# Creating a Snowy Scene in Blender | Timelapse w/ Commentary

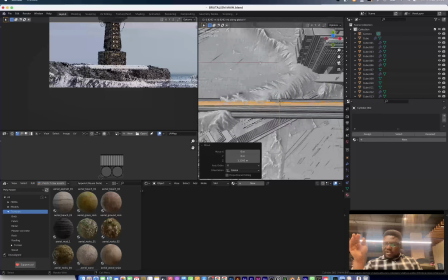8:33 So right here, I'm trying to create some piping system to this entire thing.
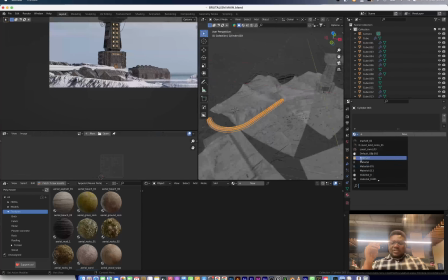8:39 And I really don't have a design reason why I did this other than trying to just fill out the scene.
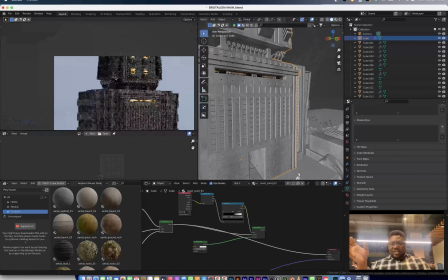8:46 Maybe that dam I created, I think a design rationale will be,
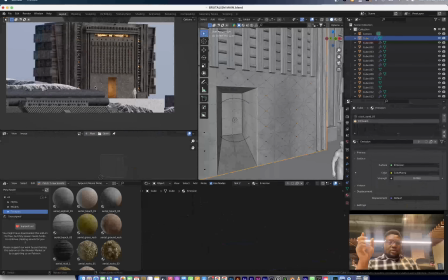8:51 trying to create an outlet for the water generated in that dam, right?
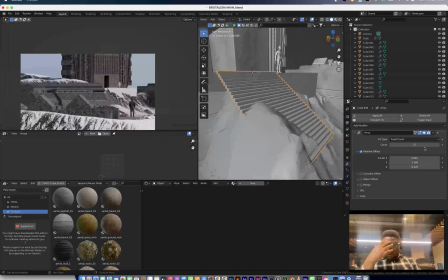8:57 Or maybe an inlet because dam needs water. So I think that will just be an explanation for that.
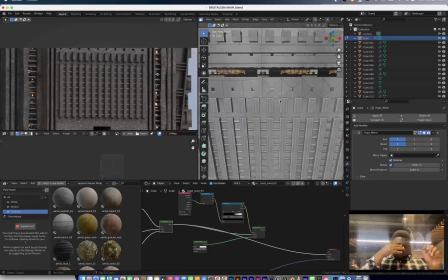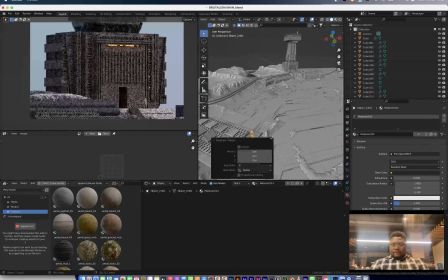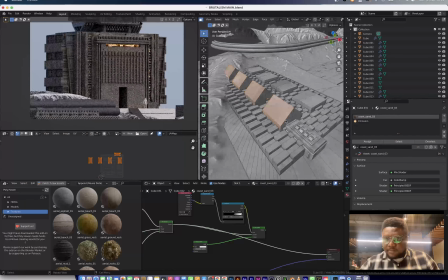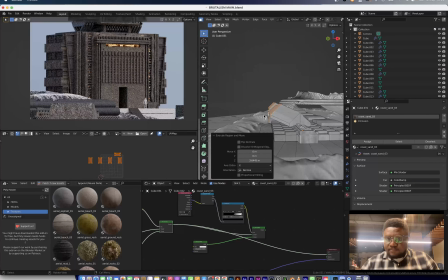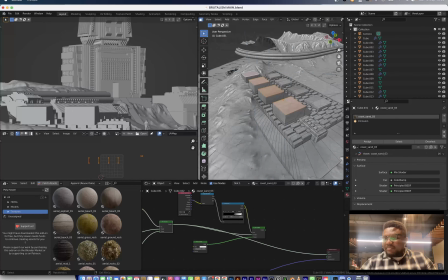9:42 This is a really long video, and personally I've been thinking about my video formats, and
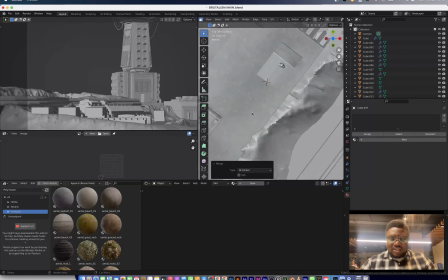9:50 I've been trying to find a balance between what's easy for me and what's also valuable to you guys.
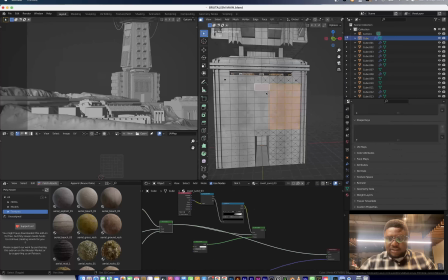9:57 but it's been really difficult.
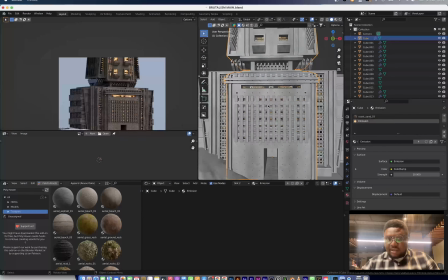9:59 I really hope I can figure out a way to actually create that balance between what's valuable to you guys and what's kind of easy for me to produce.
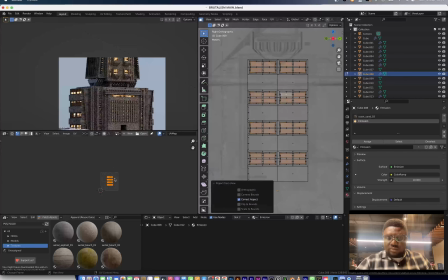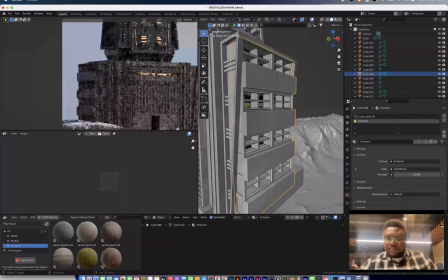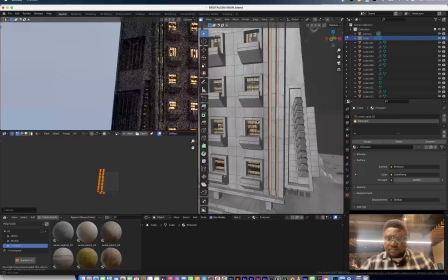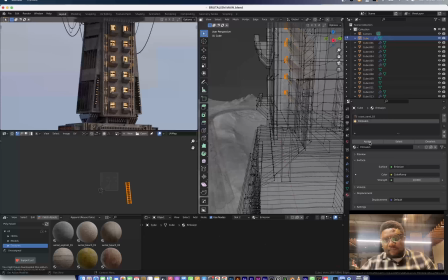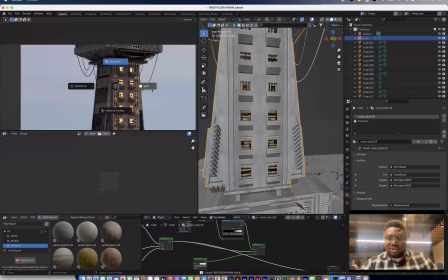10:27 So I noticed that there were light in those strips right there, and I was trying to switch off the light,
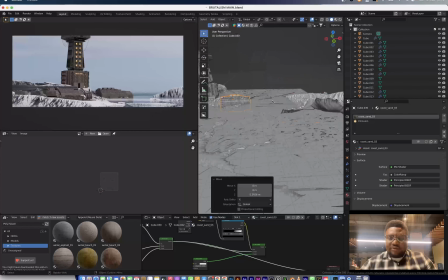10:33 but it never did until I don't know if you know this shortcut. You can use Ctrl Plus to select more.
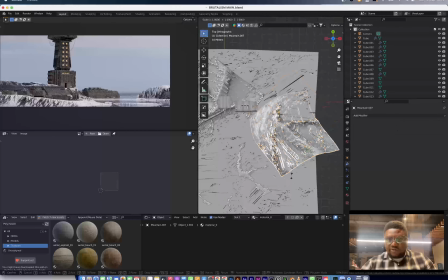10:39 So I just did that, and I was able to select more of those vertices and change the texture to something else.
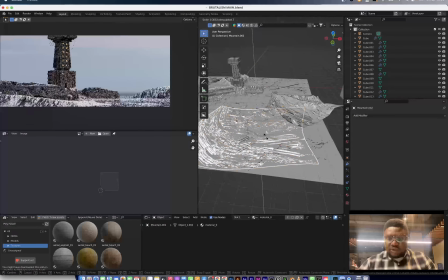10:47 So this is me just
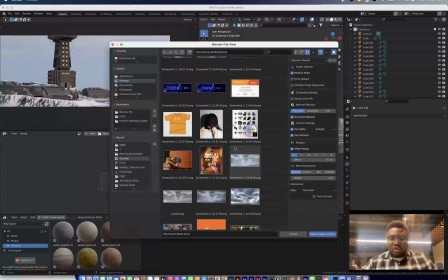10:51 populating the water body also with some of the ice, just so that it actually doesn't just look like a lake.
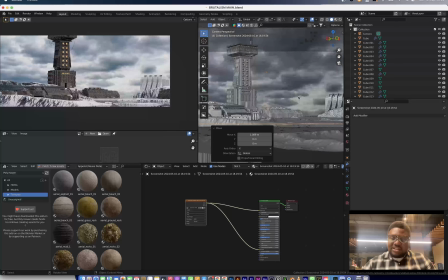10:58 Like, it shows that, okay, the ice from the mountain a bit broken towards the water body.
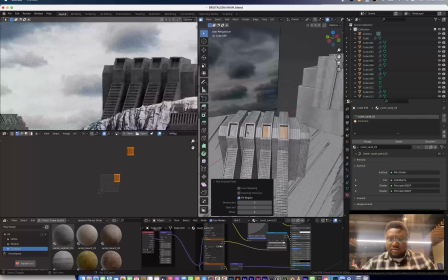11:03 That's the kind of illusion I was trying to create.
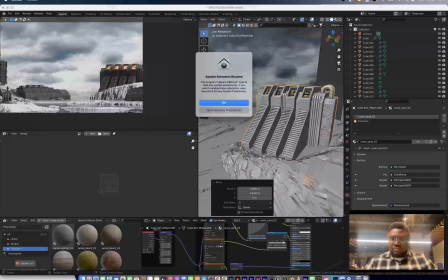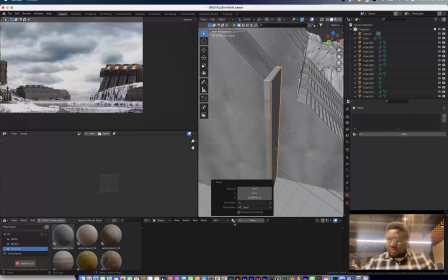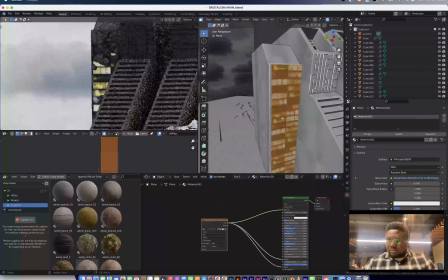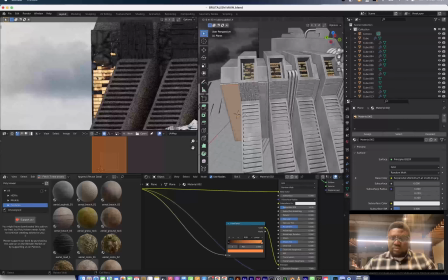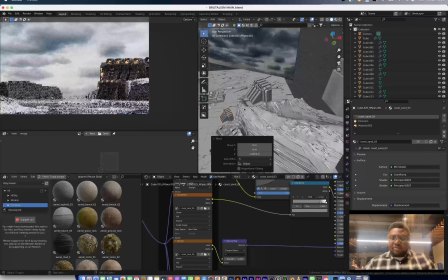11:34 So right here, I was trying to make this structure more interesting, but when I started placing it around, I noticed that, okay, no, I don't think it actually looks good.
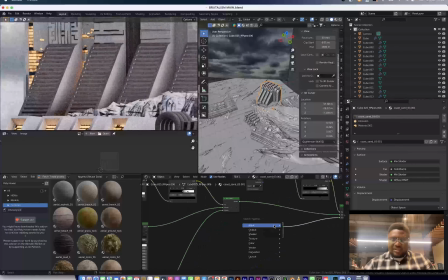11:42 So you'll notice that at the end of the render, I turned off all those extra lights.
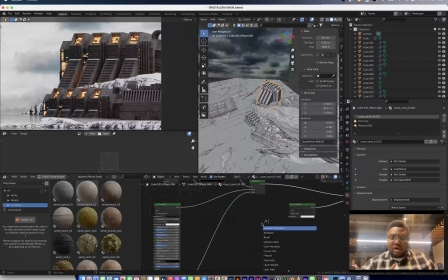11:46 So right here, I was trying to isolate the top part of this structure, just so I show that, there are eyes on it.
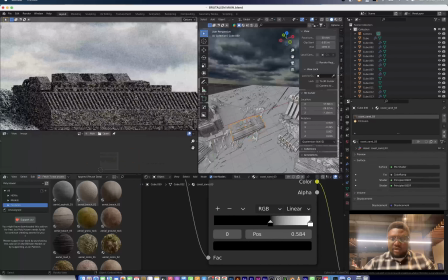11:55 And how I did that was to you isolate the normal, and then you separate the z-axis by using separate XYZ.
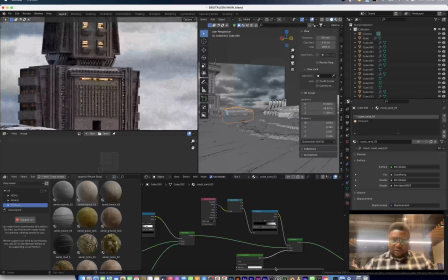12:04 So you have access to the top part and just use that as a factor, and then you can just create snow as an object.